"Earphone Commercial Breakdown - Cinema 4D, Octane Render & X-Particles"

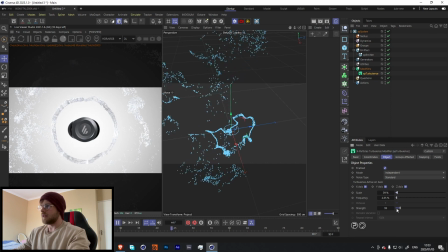499s
strength and scale and then yeah it was just kind of that super simple but it gave us a really cool look and I don't know in
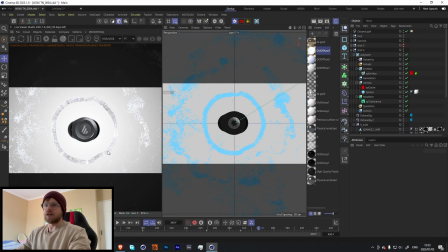513s
my opinion that's really all that matters I don't really do anything to the the texture of the particles i think i literally just had a white sphere to make up every single particle it kind of works because of the fact that i'm working with this like kind of white and black and throughout the entire video i was working with white and black so it worked out quite nicely so
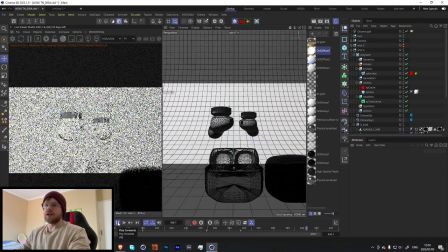534s
those emit and then it cuts to the last frame of earphones coming together
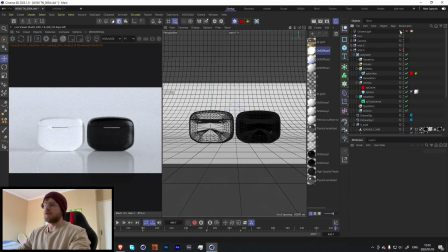540s
and showing our two variations of the earphones over here although this light is not meant to be on over here yeah really simple
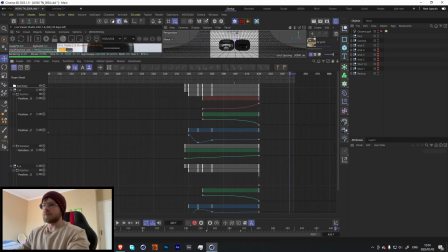547s
it's just a bunch of keyframes just why are we only seeing these keyframes these the only keyframes are the entire thing obviously not there we go yeah
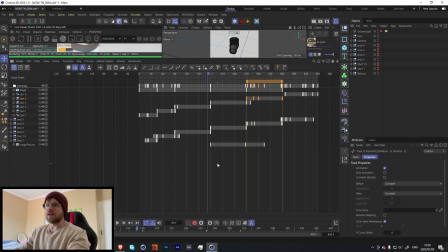566s
so it's kind of just going through every single one I mean most you'll notice over here that literally most of the keyframe that I did is literally just on the camera.
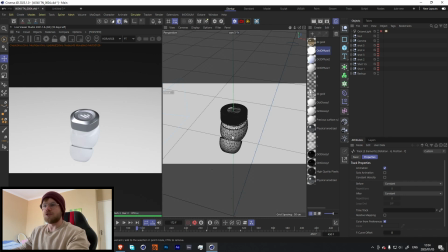575s
A lot of the time you can get away with not having to do much if you just have a dynamic camera.
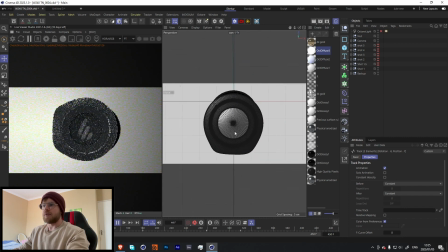580s
I mean if we had to look at this video like the only thing that's being animated in this scene is the button being pushed in and out and in the camera just literally just zooming in rotating around. Same with these I mean it's just literally the earphone coming out twisting but because of the camera being quite dynamic
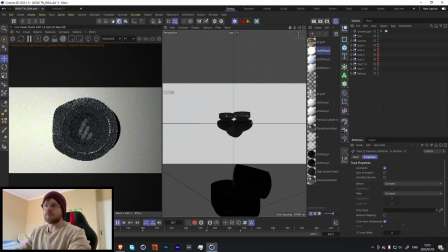597s
and following the movements of like the previous camera it gives this really smooth and dynamic feeling to it so yeah i mean it's a really simple video this like i'm not gonna lie to you guys and be like oh yeah this is crazy you know this is apple
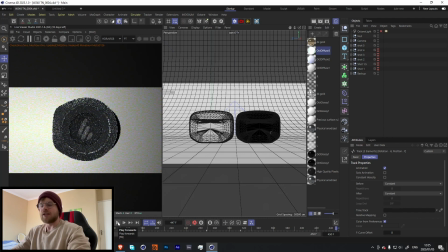611s
worthy quality but it's something really simple that you can do that is visually appealing and works really well for marketing so yeah i hope you guys enjoyed this video it's not the most in-depth video out there but i don't think that was the point of it i think it was more meant to be this kind of like breakdown showing you guys that it's you can get some really cool results from just some really simple
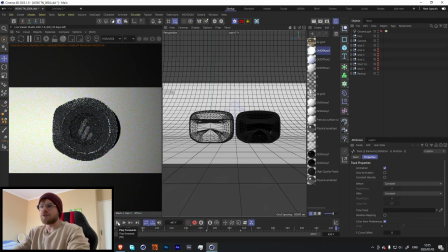631s
techniques um yeah if you guys want i will do more of these in the future uh previously you guys enjoyed it so i hope you enjoyed this time too uh i won't be able to put this up on patreon because uh i'm not allowed to share the product over here but i've got
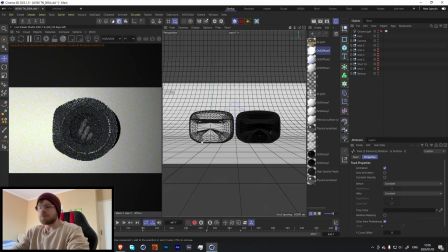649s
a bunch of other stuff up on patreon i've got yeah i mean there's multiple projects up on the patreon so if you want to support
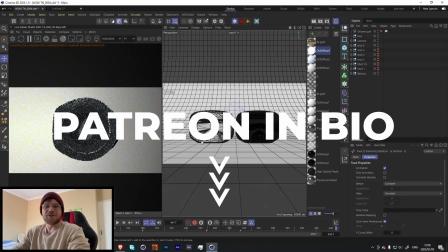655s
the channel you're more than welcome to support me on patreon but if not a like and a subscribe goes a long way but yeah i hope you guys
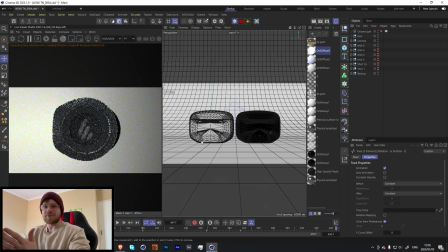661s
have a great day and yeah happy new year i'll see you guys next week peace